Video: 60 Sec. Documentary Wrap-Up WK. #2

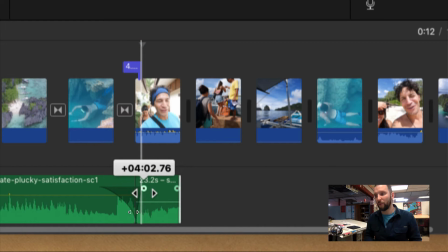[16:26]
And I can click and drag exactly what point I want this to fade in. The problem is you probably don't want the volume clip here that's already set to about 30% to fade in because it's already at 30%.
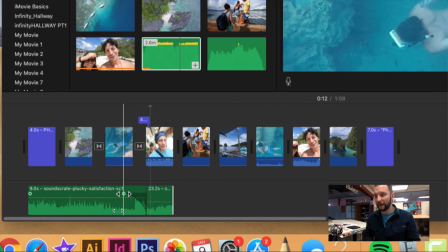[16:44]
But if I leave this ducking here, fading out and around the portion when he's swimming up snorkeling,
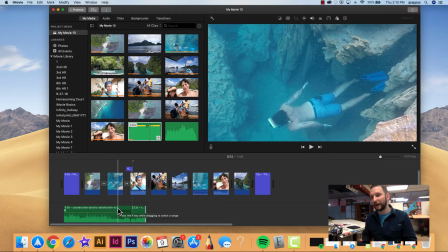[16:51]
you'll notice that the transition of the sound kind of follows up with the transition of the video screen.
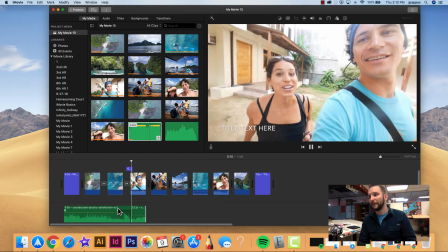[16:55] Good morning, Philippines. Guess what we're gonna go to again. Snorkel!
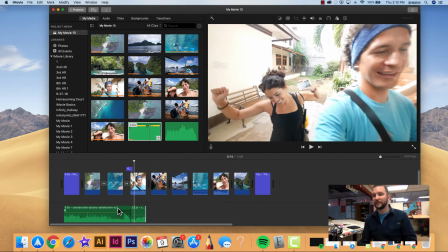[17:02]
And that's a little low.
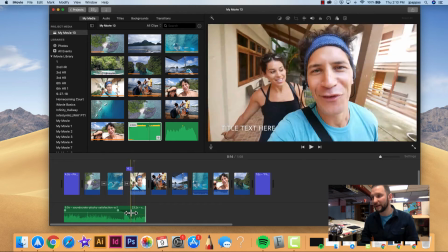[17:04]
I could kind of go back and maybe add a little bit more percentage to this till I find a really good tone that's there.
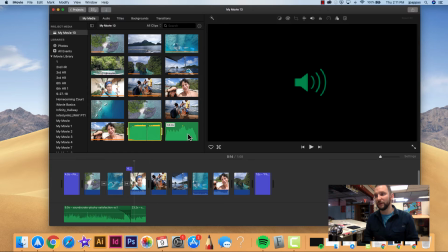[17:12]
But I wanted to show you guys the difference between choosing appropriate audio and inappropriate audio.
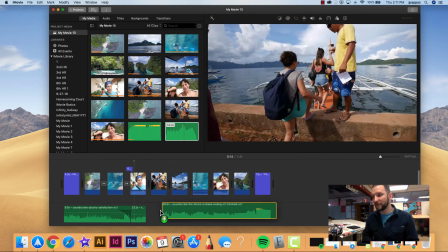[17:18]
Here I've got a little bit more dramatic of a sound clip, and I'm just going to drag this to play immediately after he starts talking.
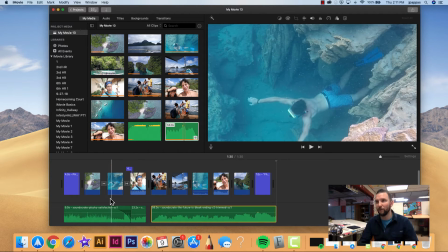[17:26]
And as you watch this, you'll notice that the overall tone of the video kind of changes a little bit, and it doesn't necessarily give the same meaning or have the same feeling as you watch this.
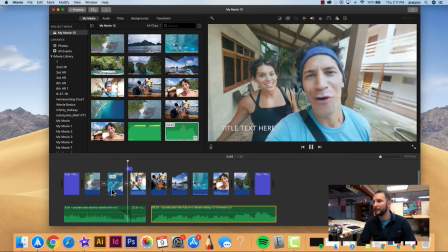[17:39]
Take a look.
Good morning, Philippines. Guess what we're gonna go to again.
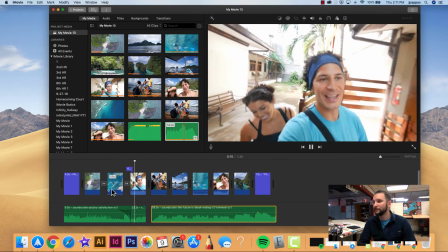[17:47] Snorkel! So today is day one in El Nido,
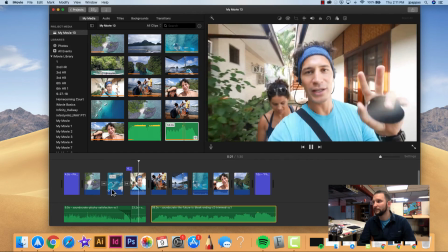[17:53] and this is one of the places when you put in Philippines in Google or in YouTube,
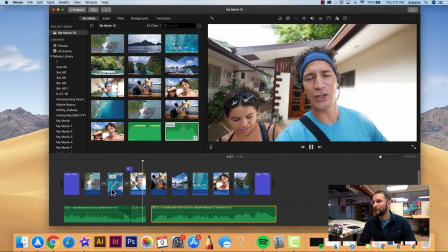[17:59] you're just gonna see a bunch of videos and pictures of blue water, big rocks and stuff.
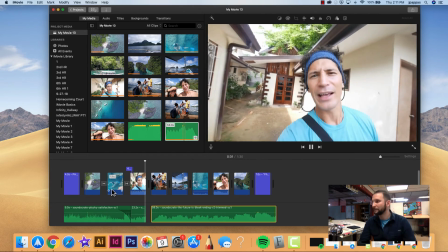[18:05] That's where we are.
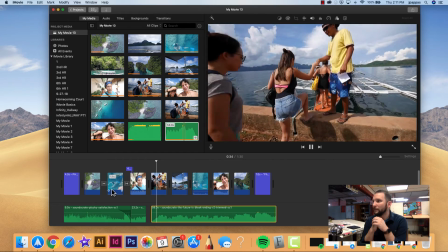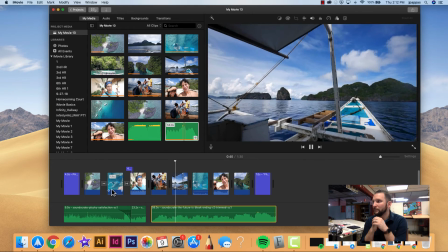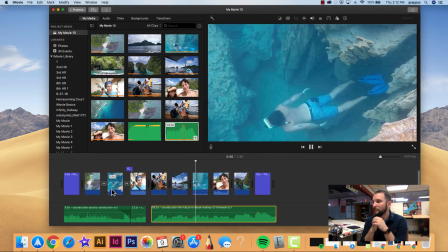Wow, that's pretty intense here for a happy documentary, at least video that shows people having a really good time.
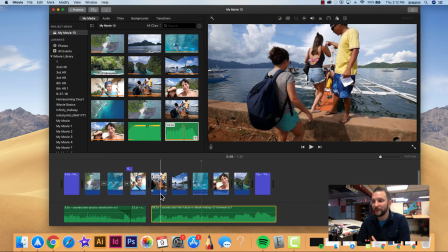[18:30]
So what I really want to try to stress here is as you guys play around with
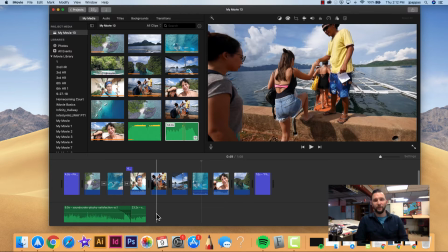[18:35]
finding video clips and finding audio clips to kind of have running in the background as people are talking or giving their interviews,
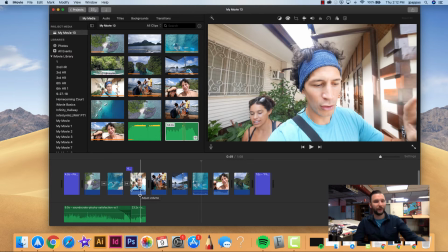[18:43]
or you have B-roll playing, it's kind of important to understand what your overall tone is that you're trying to go for and the message that you're trying to send, because the audio can completely change the emotion and the feeling of the clip that you're making.
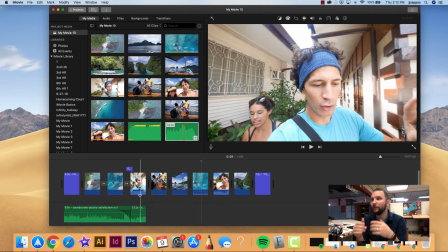[18:58]
So once you've added your audio, you played around with some transitions and added some title cards, it's time to start exporting your footage. It's time to put the last final touch and make this an actual video clip
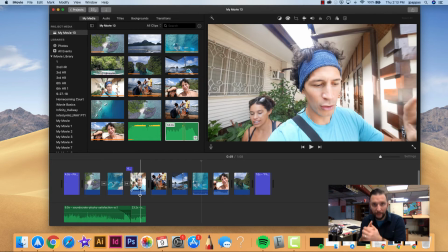[19:14]
that people can click on and enjoy and watch and comment for in regards to our course.
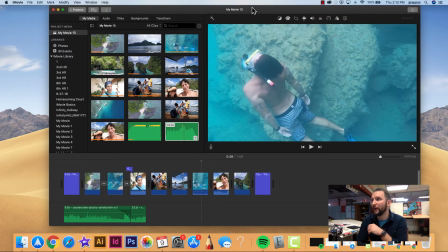[19:19]
And again, if you already know how to do this, you can go ahead and skip, but we're going to run through it anyways.
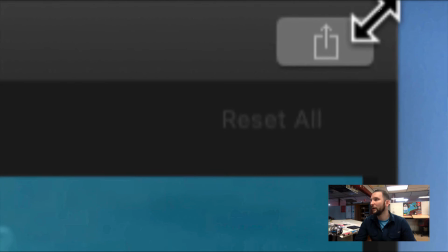[19:24]
At the very top right-hand corner of the iMovie window, you have the share icon or share button.
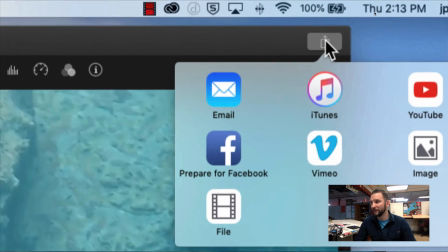[19:32]
And if you click on that, you can see that through iMovie,
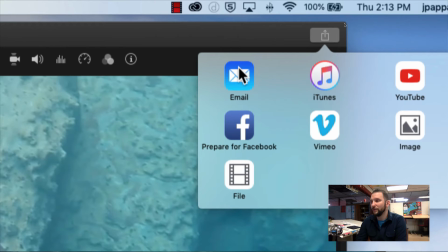[19:36]
you have a variety of different options that allow you to send your video out to various services like Facebook, Vimeo, or YouTube. Or you can just share it locally to the storage drive, the hard drive on your own computer.
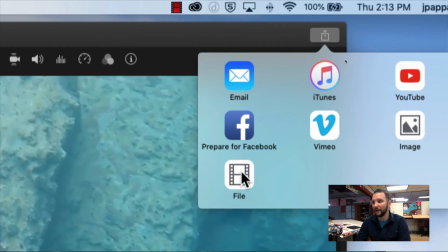[19:52]
This is something that I've kind of taught you guys in the past, as it kind of gives you a variety of different options and places that you want to go. However, if you do have a YouTube video, or I'm sorry, a YouTube channel, or you have another account or a video service,
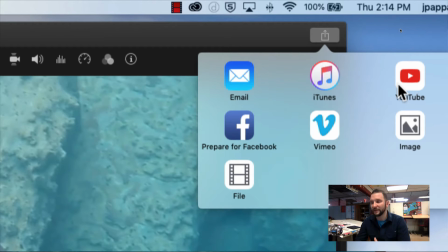[20:09]
you can kind of choose those options. It's not necessarily something I like to do, but you can choose that.
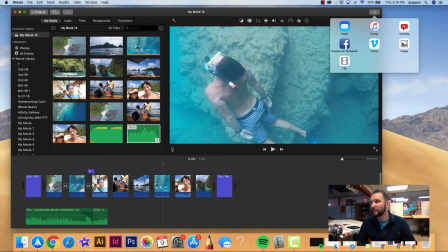[20:15]
Anyways, of course, the exporting process is fairly simple.
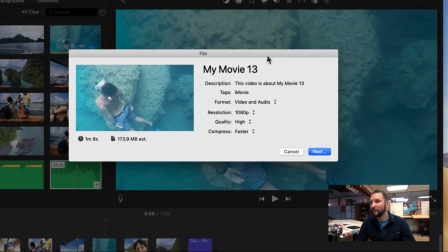[20:19]
You go ahead and click the option, and you're going to be given some text boxes here to go in and type.
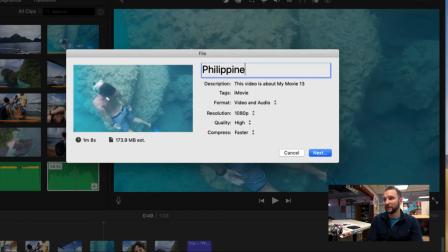[20:26]
I think it's probably ideal to just keep your title pretty simple.